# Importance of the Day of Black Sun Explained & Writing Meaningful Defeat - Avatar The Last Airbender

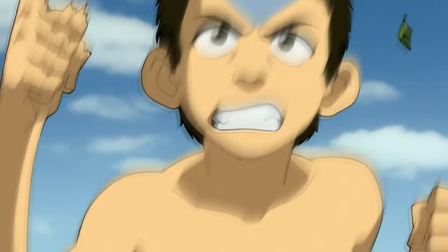Why would we prepare for something so much if it would end in a loss? That would be anticlimactic, right?
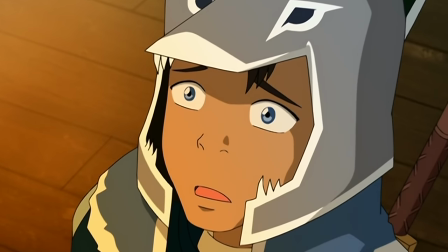But again, if you play it right, it can become one of the greatest events in the series.
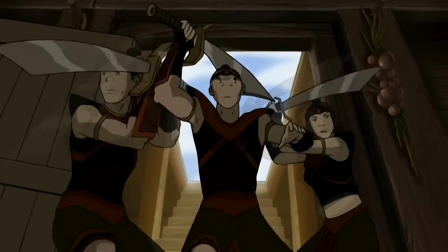So, let's talk about it more in-depth and go through all of the important events as there is much more than meets the eye.
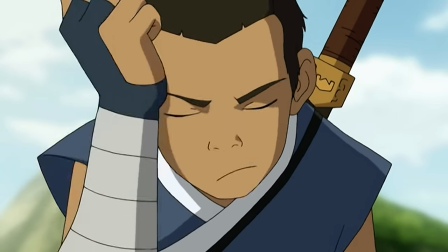The episode opens with who I view as the true protagonist of this episode, Sokka going over his battle plans one last time.
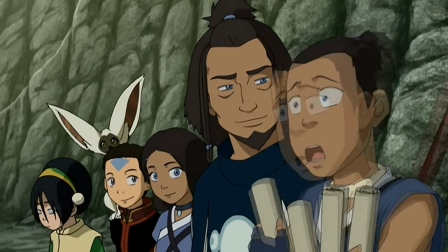Shortly after, the joint forces arrive and it's time for Sokka to present the strategy for everyone.
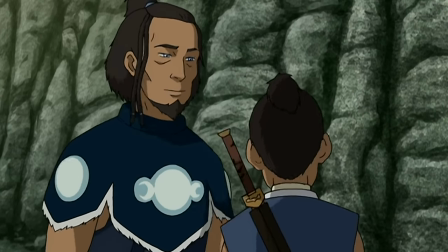Again, notice how this is being built up as one last battle.
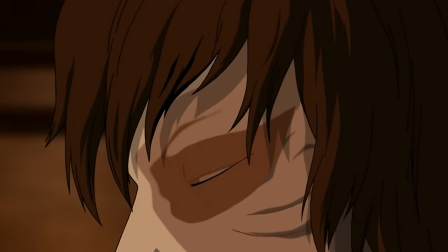We then cut to the other side of the conflict, Zuko, who's fighting with the consequences of the events at Ba Sing Se.
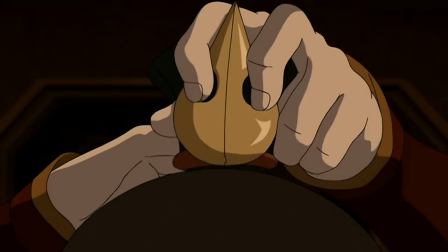Zuko plays a very crucial role here. Everything starting from the parallels of him taking his armor off while Sokka puts his on,
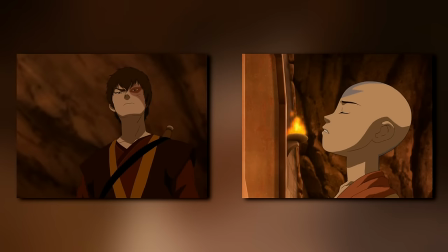to his ultimate confrontation of the Fire Lord is meant to mirror the main gang.
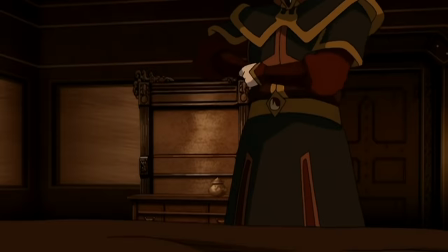We see just how much the decision to lie about Aang's death has been gnawing at him, and now that the Avatar is making a return,
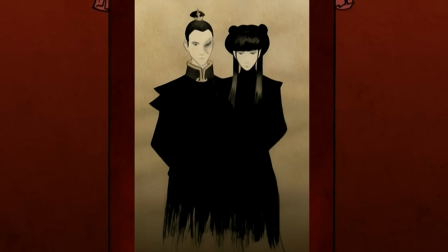we fully expect Zuko to finally go down for good. More on that later.
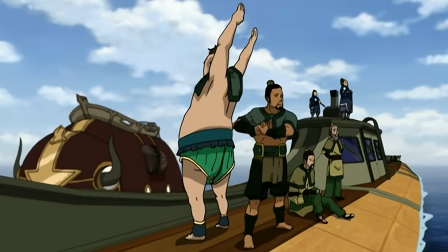Cutting back to the assault team, we see them resurface for one last time before the attack begins properly,
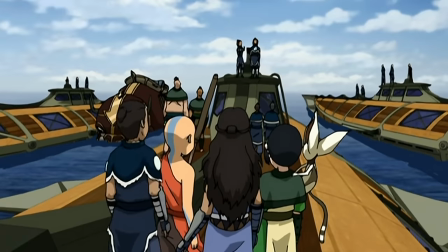and here, we get another very important scene. The kiss between Aang and Katara.
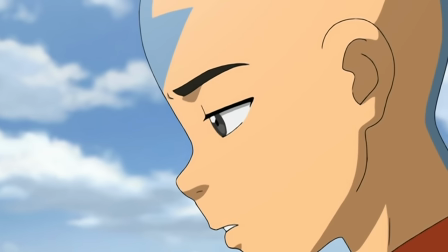This is another thing that has been cooked up ever since the very first episodes, So this moment between them,
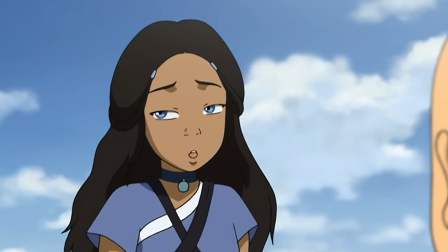just like with a lot of what I've mentioned already, signals that we are entering a climax.
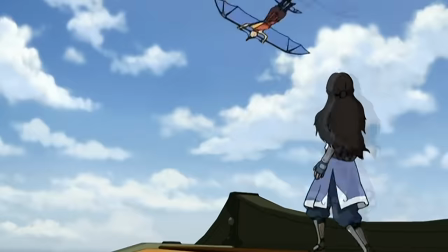We believe that this really is the last moment of peace before they enter complete hell.
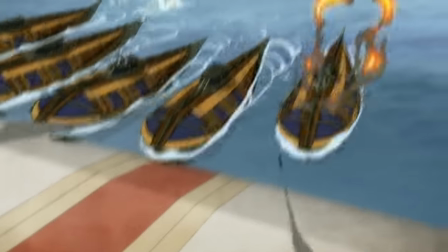But again, all set up so far. As the attack commences, we see the joint forces slowly gain ground over the Fire Nation.
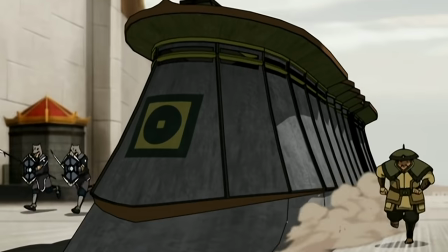And very intentionally,
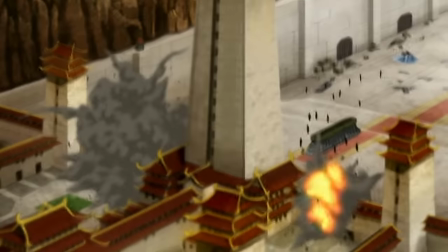we see the height of their power as they break through the wall and the music is this triumphant theme signaling at a final victory.
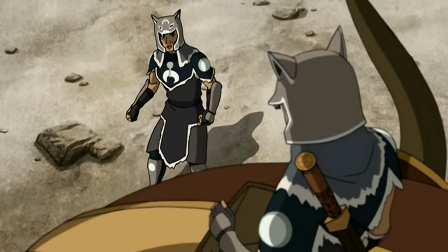And in case this wasn't hammered home enough, Bato even tells Sokka that they are on their way to victory.
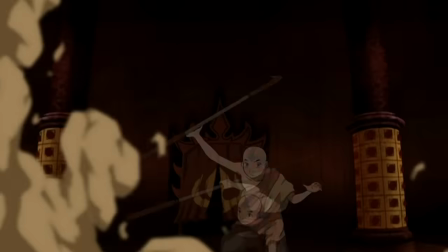But then,
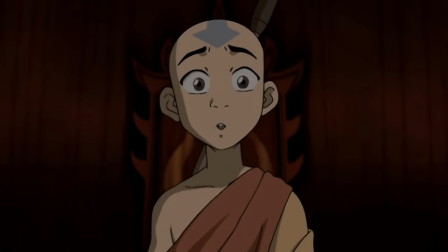the music sharply cuts out as we cut to Aang and witness his realization that he has been played. And just like that, the entire tide of battle flips on its head.
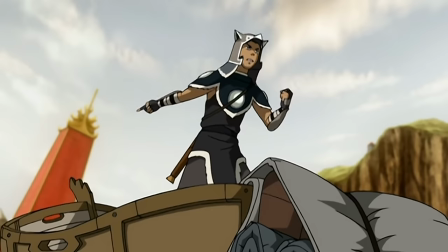The supposed victory of the joint forces just achieved vanishes into thin air.
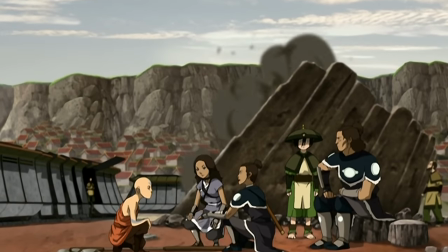After Aang returns to the gang, we can already see that his spirit is broken.
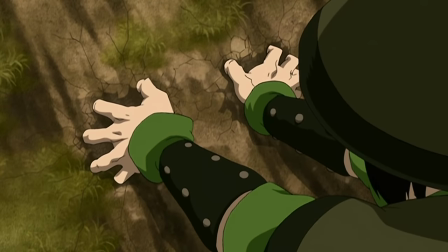But despite this, the battle goes on, with Sokka, Toph, and Aang going after the Fire Lord one last time.
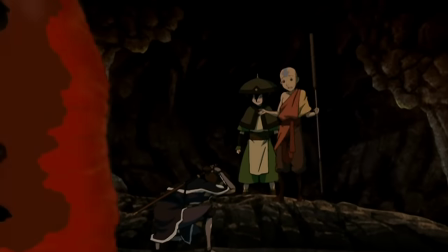As they find their way into the secret chambers below, we are once again led to believe that Aang may be victorious after all.
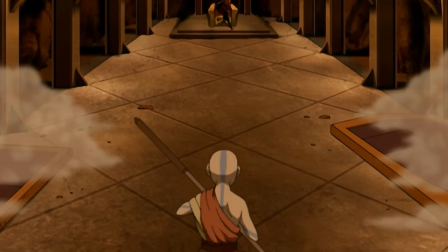But again, he is met with disappointment, as he sees Azula slouching in the chair.
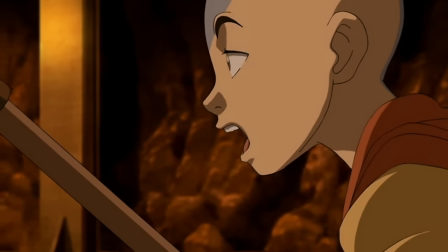Bending or no bending, they are simply tricked here, and the fight is well and truly over.
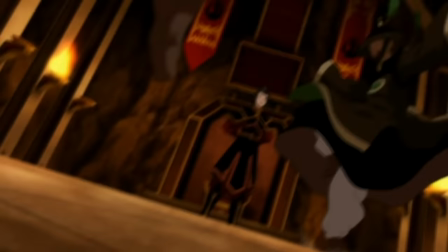In a perfect example of subverting expectations,
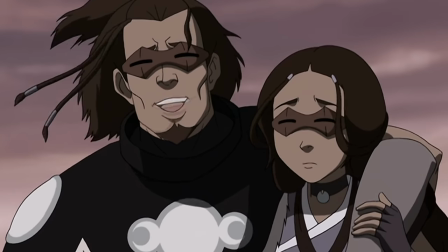all of that build-up, all of that preparation over the last 40 plus episodes, led to nothing.
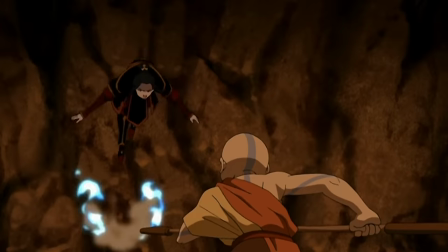They lost. And speaking more broadly, this is what truly subverting expectations means by the way,
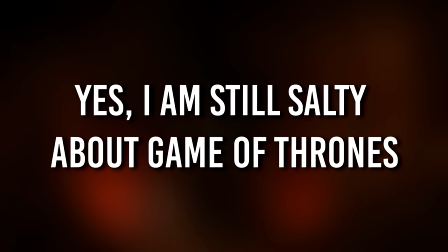not a randomly killed off character which is how I believe most people think of this nowadays.
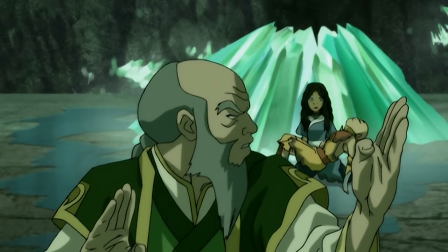Starting back as far as the Season 2 finale when Aang survived Azula's blast,
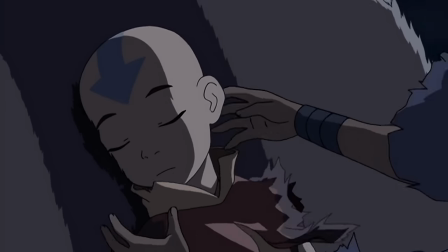every moment has been establishing the idea that this assault would be the end, but it wasn't.
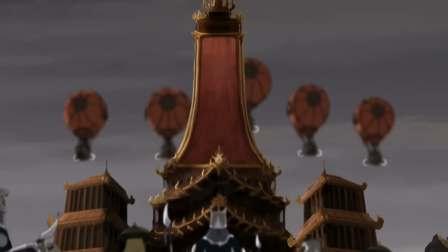And if this blow hadn't been hard enough, most of the soldiers have to be left behind,
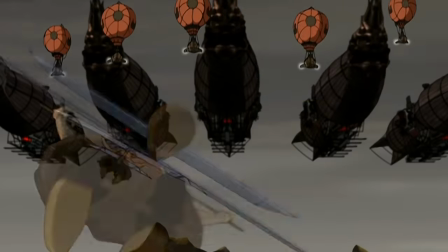as they have no escape route other than Appa, and thus, the plan has completely fallen apart.